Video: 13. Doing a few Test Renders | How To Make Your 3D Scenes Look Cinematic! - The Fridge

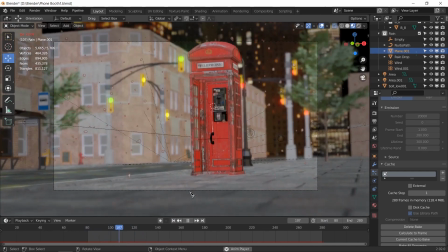(20:29)
Now we have a nice scene with nice rain,
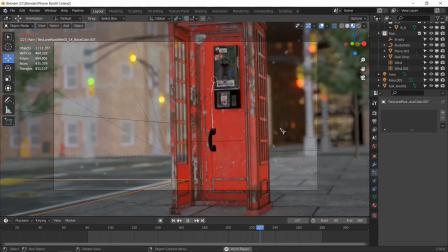(20:37)
a nice depth of field, and a nice... Okay, so now we need to add life to this.
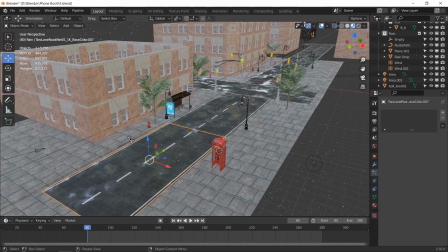(20:45)
So next we're going to be adding maybe a few people walking here and there with umbrellas,
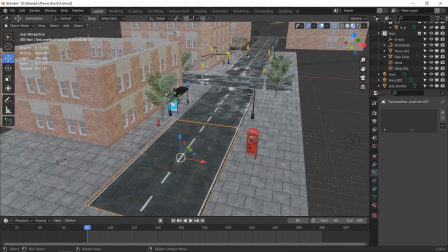(20:53)
obviously, and maybe a car or two, maybe one going across and then maybe two coming down.
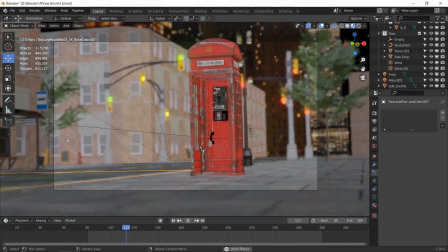(21:02)
So we have a few things. We have like life.
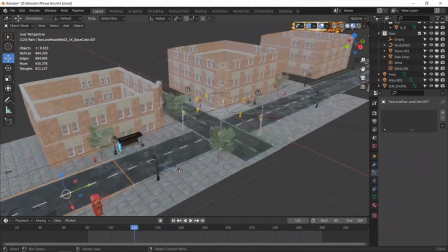(21:06)
That's like, it's not just like an abandoned city or something.
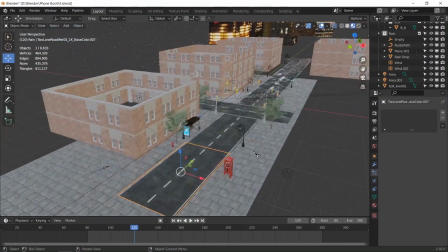(21:12)
It's actually something that we live in, and that will make it look a lot nicer.
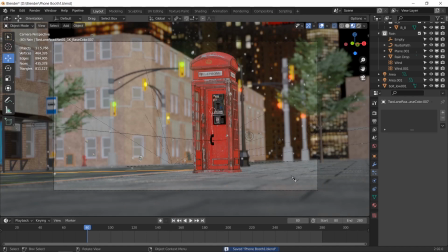(21:18)
Let's go back to frame 1. Go ahead and give this a test render on shot number 6.
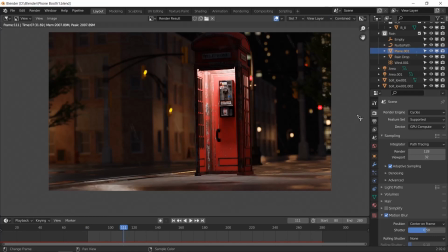(21:24)
Well, so we're done with our render. This looks really good now. The lighting might be a little low on this part. Maybe I might prefer to see telephone, but it looks better than number, yeah.
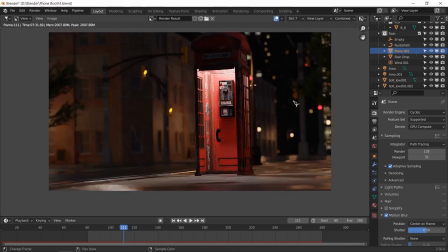(21:42)
So we have the depth of field in. We have,
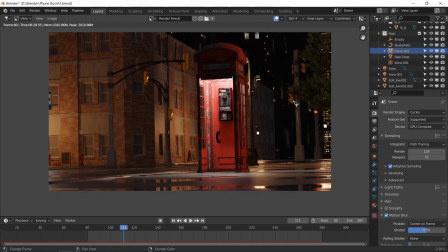(21:47)
well, I'm in a different frame, so that's why it's a little closer, but that doesn't matter.
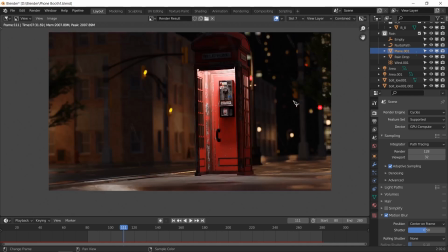(21:54)
So we have the depth of field in, the lighting is decreased, and the focus is all on the telephone booth right now, which is great. The background looks nice and everything looks great. Actually, I might
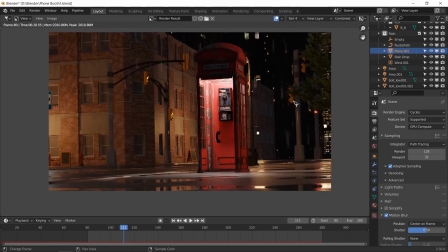(22:12)
up the lighting to 300. This is 500, this is 200, just a tad.
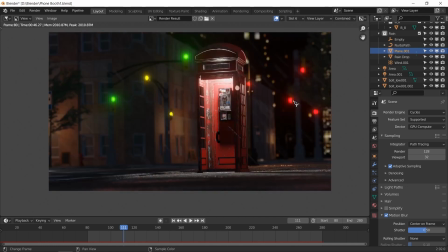(22:18)
So 300 would be like a good spot. I did actually happen to get a Eevee render, and this looks amazing. I don't know what's wrong with it. It's the bloom that Eevee gives you.
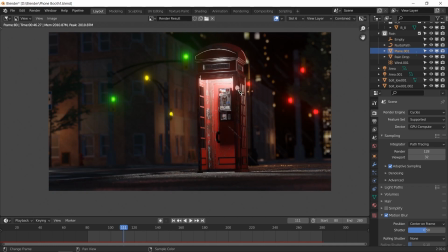(22:30)
We can always add this in post, you know, even this little bloom on the water droplet that we have due to our depth of field, which looks amazing, I think.
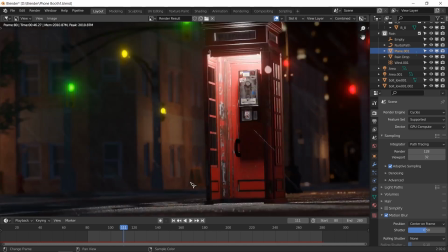(22:39)
And the ground with this shallow depth of field, and maybe like a little bit of bumpiness that we can see.
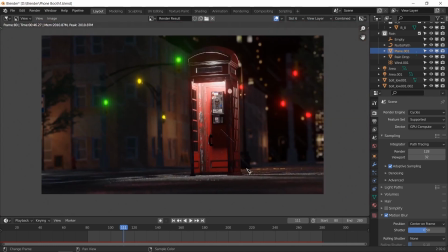(22:46)
And I like this so much that I might actually consider rendering the final one in Eevee if I wanted to save time. This took 46 seconds and this took 7 minutes.
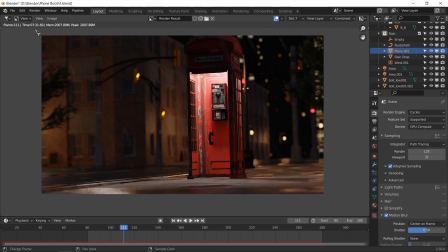(23:01)
So if I want to, that's like 7 times, more than even 7 times faster. So if I want to save time, I would definitely
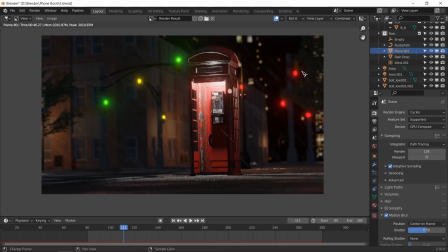(23:11)
render in Eevee, and actually I won't have to do all the post-processing for this glow and stuff. The thing that makes this render stand out is the glow, first of all, and I did have the
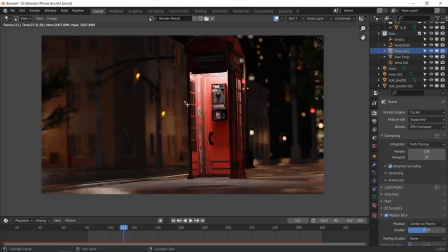(23:28)
rain going at a fairly steep angle, so I fixed this just a bit so it's not so steep, as you can see. And these are both, this is on the different frame as well, frame 11, this is frame 80, so we do have a little bit of a difference.
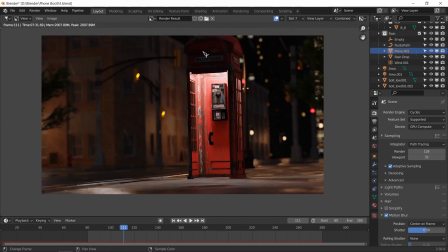(23:45)
And the light inside the booth that we made is kind of piercing through,
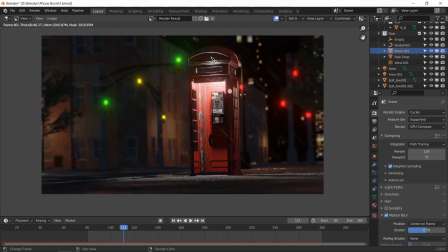(23:52)
and I don't mind that. It looks very good.
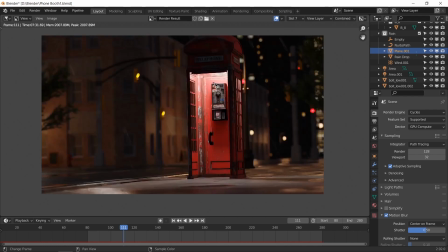(23:55)
And inside the booth, it looks pretty much the same, except for this shadow back here. And the
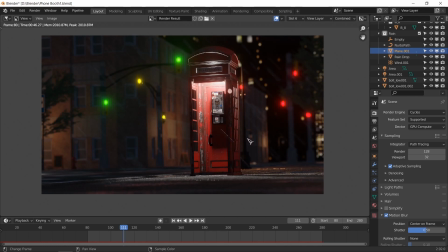(24:07)
thing is with this, that everything else is dark, and this light is shining directly onto this area, and it's just lighting and making our eye making like our eye automatically drag to this
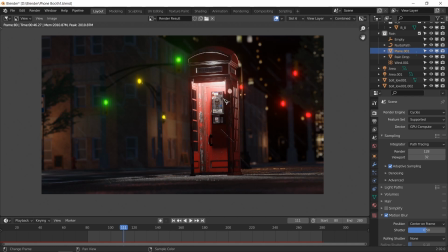(24:22)
point, and it's making us focus on this. Whereas in this render,
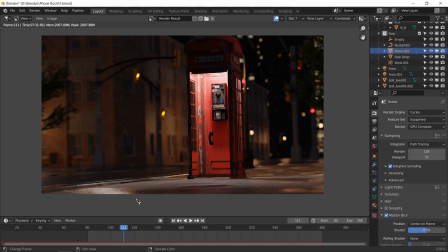(24:28)
the light is capturing our attention, but the shallow depth of field, and there's not enough darkness, I'd say.